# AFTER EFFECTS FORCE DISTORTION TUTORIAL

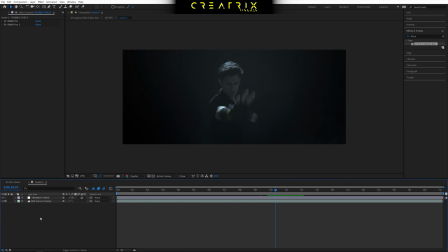copy paste values i really want you guys to know why you do something so this is the primary effect but there's actually a little trick that i want to show you guys to take it uh even further and
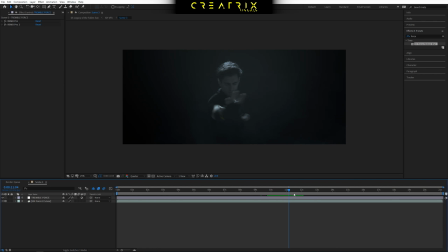i really like doing small things here and there to like magnify something so now that we have our effect in place we can see that the framing stay stand still even though if you keep in mind the entire post-processing and effects for example sound design that's going to take place after uh the cut is
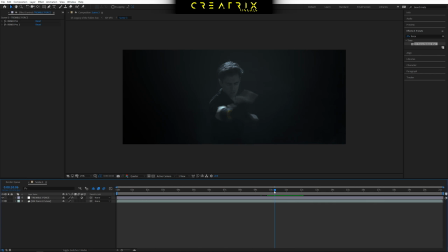locked um we can really start thinking about what we can do to maximize maximize the impact to the viewer so now what i want to do is because i have a still frame not a still frame
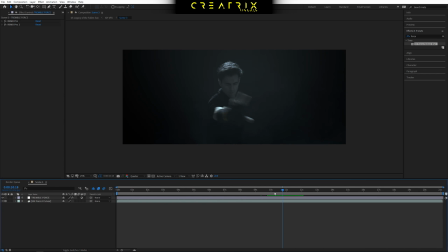like i have a static image in terms of the framing like the camera is basically on a tripod what i want to do is the moment that the effect starts acting up which is almost right there i want to introduce a camera shake now it doesn't have to be over the top again like
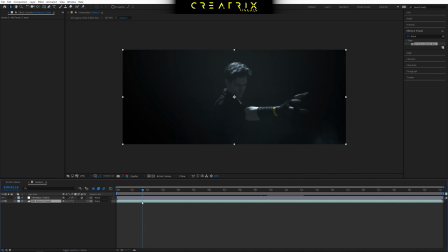subtlety will take you a long way when it comes to um visual effects and making things look cool without being overwhelming to the eye so by pressing p on the keyboard oh thank you for all the save after effects i'm gonna bring up the position values of our layer
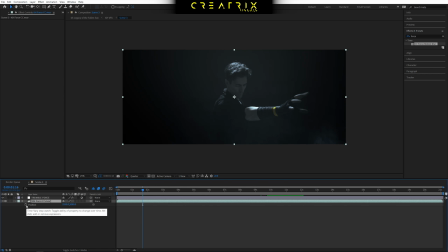if you hit up if you hit alt and then the keyframe you're gonna open up the expressions
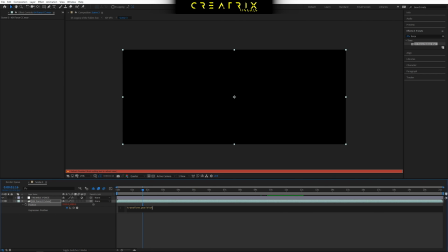tab and here we're gonna introduce a wiggle effect to make our layer shake so you can type wiggle parenthesis and then it really depends on how much shakiness you want to have in like so let's try
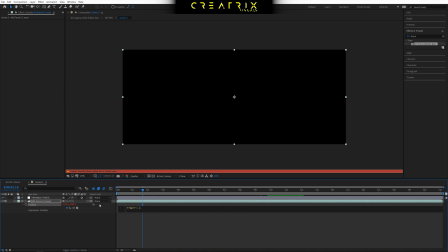a value of one comma 20 comma one and we close it down
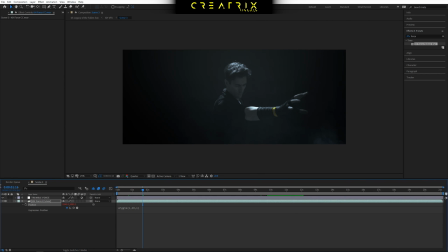so if I now press preview I'm actually going to close off we can start seeing what happens now this is actually quite small you can see it playing here like if i select my clip you can see the clip moving around but it's actually not enough so i'm going to boost up the
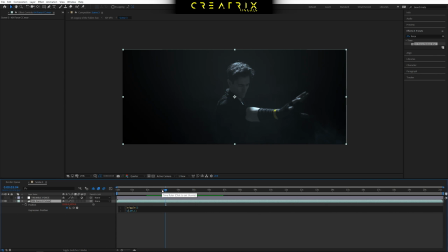values let's say say two no two so now you can see what happens you see how it trembles and you can actually by increasing for example like this
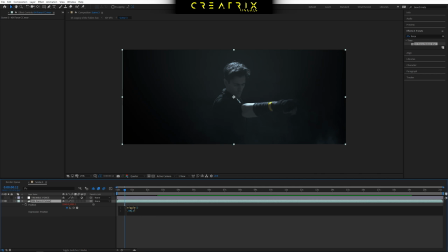value to like let's go extreme just for the example's sake let's say 50 now press play do you see what happens and you can really play around depending on like how close um what kind of lens you used how close the action is
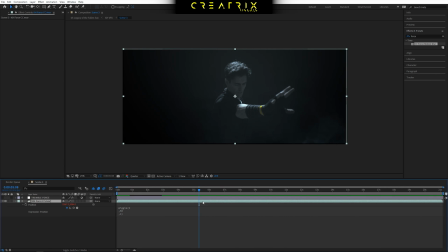now of course when you do this you need to press s and change the scale so let's say 102.5 to uh not have the clip uh clip off on the edges because the uh the program
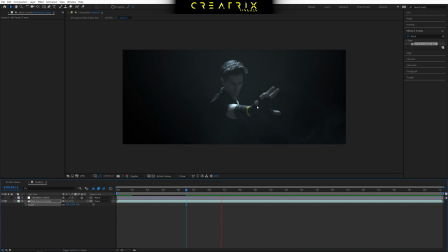is making it shake around a lot so you see now how much more dynamic our shot uh is i actually need to increase the scale a bit uh compared to what it was before so that let's go like 104 um
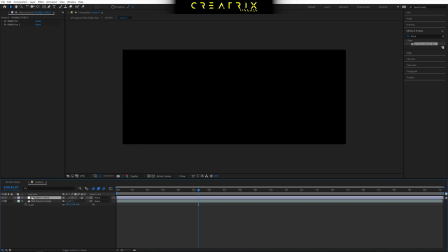when you combine the effect as well really makes a big difference to the final result and then you have of course sound design and the uh all the clips that basically makes the audience like attention and
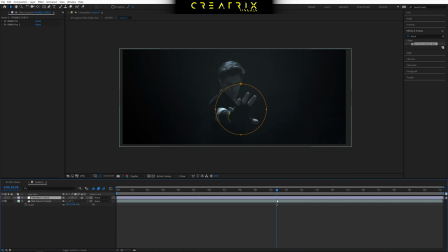like it grabs it and makes it like really cool and cinematic so all all those things just come together and when you apply little tricks and tips like this really um when everything comes together at the end it makes for an epic scene okay guys so that's a wrap what you guys think Did you enjoy the effect? Are you gonna use it? Let me know in the description below as always check the other awesome tutorials on the channel Check the creative store for awesome assets and do subscribe and share this video because we're almost at 80k And I couldn't be more excited.